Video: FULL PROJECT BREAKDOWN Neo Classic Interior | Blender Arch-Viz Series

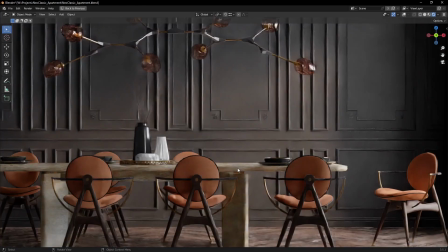Wanna see how I made this new classic interior in Blender? Right, let's go!
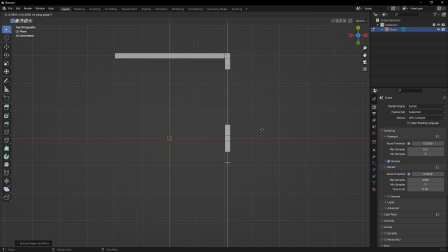I start putting in some geometry by extruding the edges of a plane to define the overall shape of the room. I also make sure to leave space for windows and doors. After that just extrude everything up and we have the basic walls.
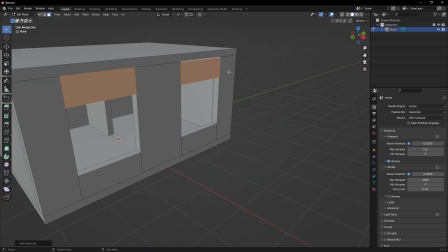Then we can add windows headers, ledges and other architectural details.
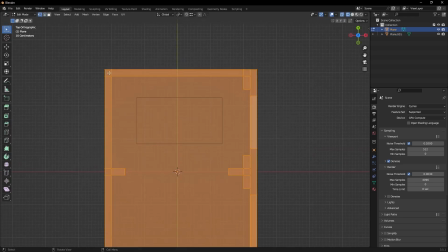I don't have any blueprints for this but I have an idea about the overall design so I will block out some of the furniture,
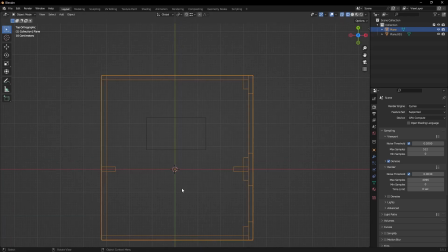then adjust the walls accordingly. I'm looking for a spacious feel. Since I want a custom pattern on the floor I will have to model it plank by plank. I make use of the repeating geometry to fill up the space. Later I will shape it using the knife tool.
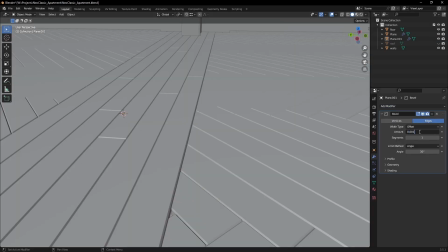A bevel modifier adds some extra detail and highlights.
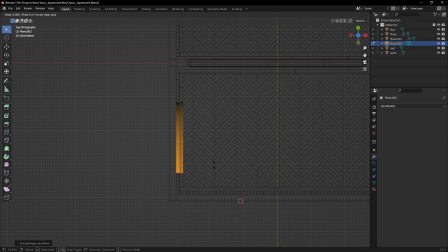All of the detail on the walls, ceiling, doorways and windows I make by extruding a custom profile made with simple poly modeling.
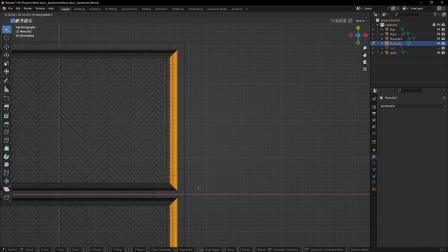There really isn't anything special here, just manual work. At this point I want to start filling the scene with furniture.
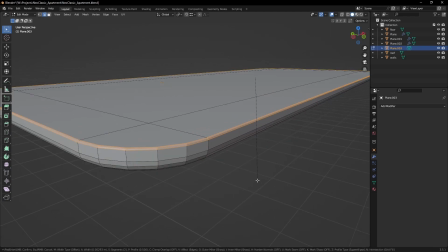For the table I want really soft shapes so I will go with subdivision modeling.
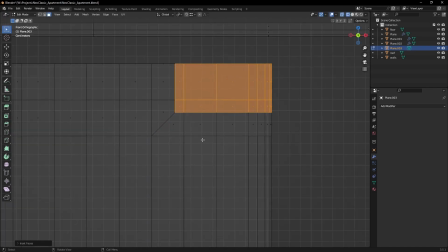The things I keep in mind are where I place supporting edge loops and how tight they are.
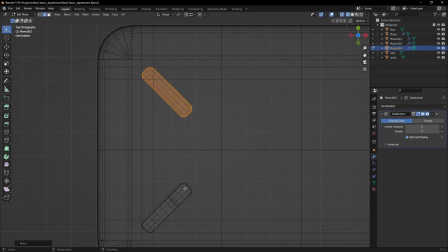Also I make sure to keep an even space topology,
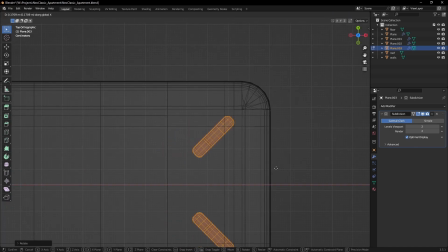that way I won't have stretching in the UVs and wear deformations once I subdivide the model.
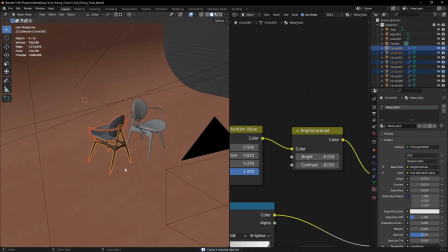Some models I already have so I just copy paste them in the scene.
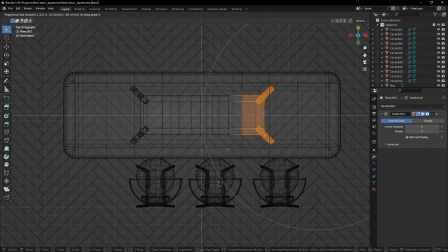This is really important, as much as I like modeling I try to save as much time as I can by using pre-made assets.
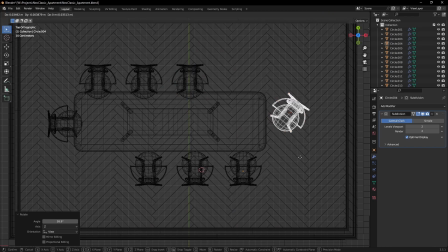Also because things are still loose I'd like to take the time to adjust some proportions.
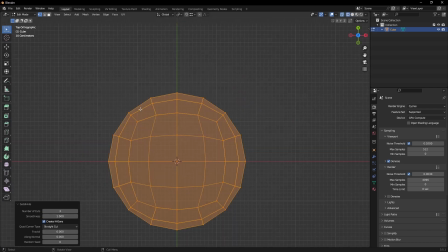For more complex models, like the chandelier, I open a second blend file and model there.
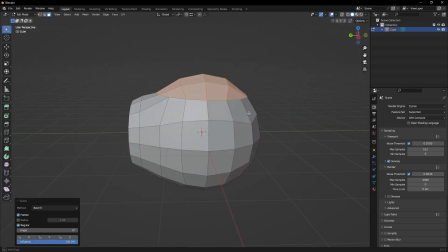It helps keep things clean.
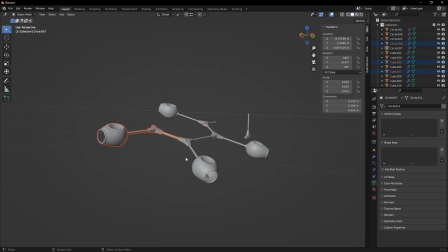A quick tip is to figure out all the repetitive parts and just model them once, then copy and translate until you have a complete model.
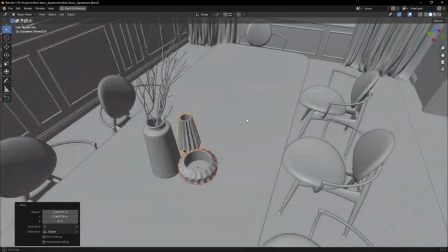When picking out accessories, I try to match the overall style of the interior. also the ornate walls,
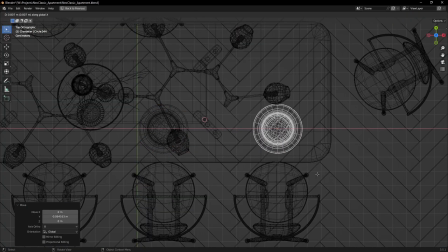interesting furniture and chandeliers already act as a point of interest in the image.
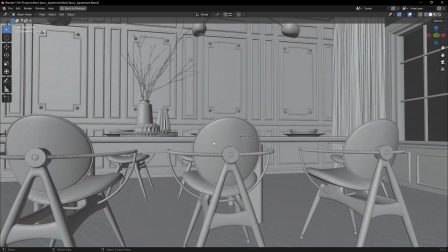That's why I keep it simple with the additional accessories and place them so that they complement the image rather than take up the focus.
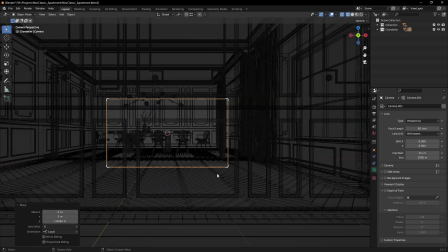As an architectural image it's best to keep the composition static and informative.
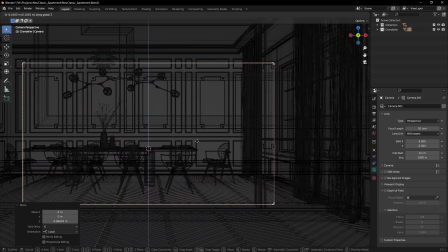A good general rule for interior visualization is to have the camera level to the floor
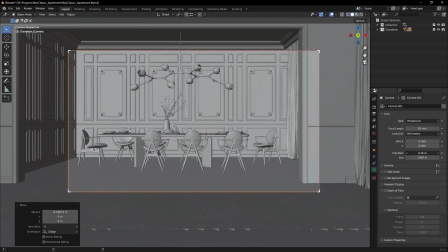so that the vertical lines stay that way and at a height slightly below eye level.
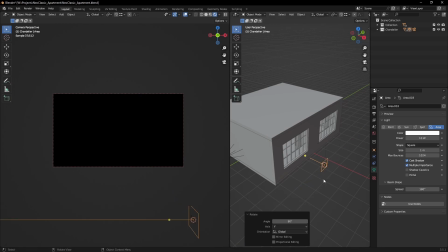It's time for lighting. There's a ton of approaches to lighten the interior. The easiest most lazy way is to just have a plain light in front of the window.
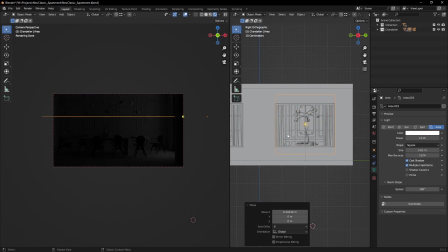Simple as that. Dial in the scale, lower the spread just a bit and adjust the intensity.
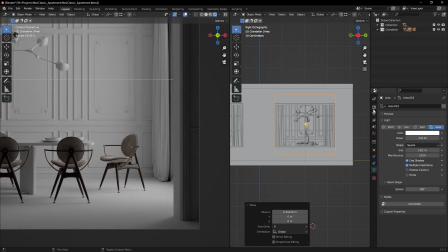Now here's a pro tip to nail the exposure every time. From color management, remove any color transforms you might be using.
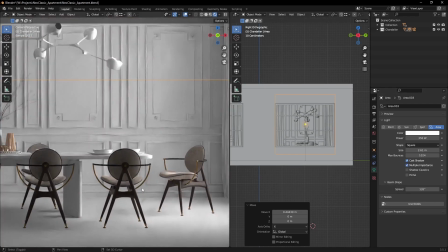I want to look at the raw color data. Now I can confidently crank up the light until I see the highlights of the image starting to burn out.
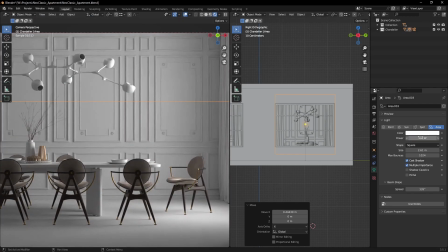And that's it, now I have a solid base to continue.
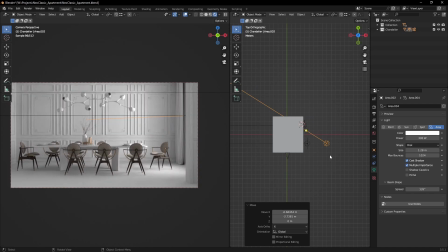To fake sunlight I've just added another light, set it to disk and play with the angle and position until I get a nice looking sunspot.
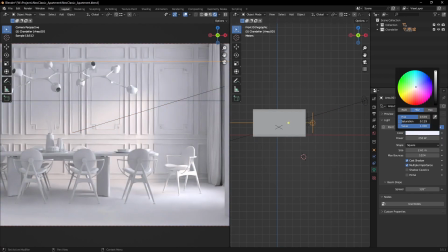Adding some color might make things better but for this particular scene keeping things simple and clean feels much better.
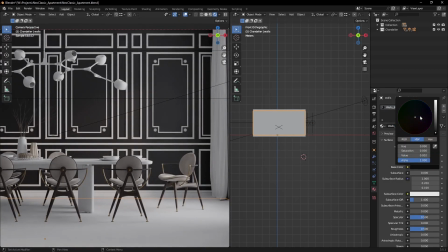Before texturing everything I like to add simple colors to the models just to get a feel for the overall scene.
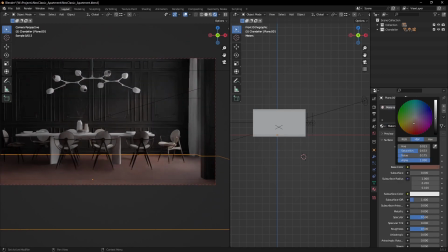That way I can quickly experiment with different looks and styles.
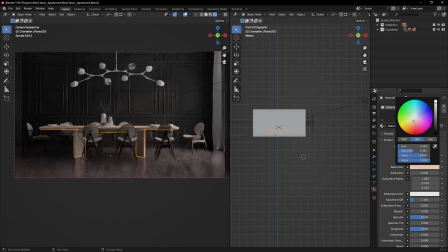If this was a commercial project the materials would have been pretty fine, but in personal projects experimenting should be a priority.
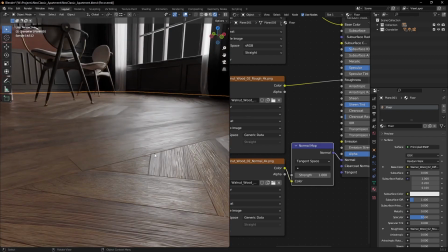Pretty much every shader in the scene is a combination of a diffuse, roughness and normal or bump map.
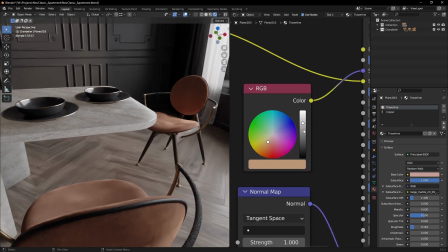Very basic stuff. The The only thing a bit more interesting is the travertine table, which uses a bit of subsurface scattering.
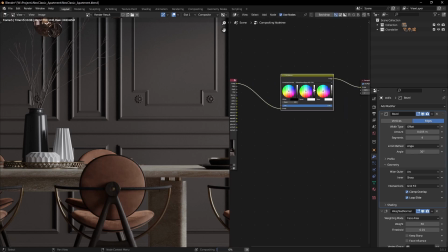Last but not least, we have some color corrections to do. Rarely the raw render is good enough and leaving some stuff for post is usually a smart plan.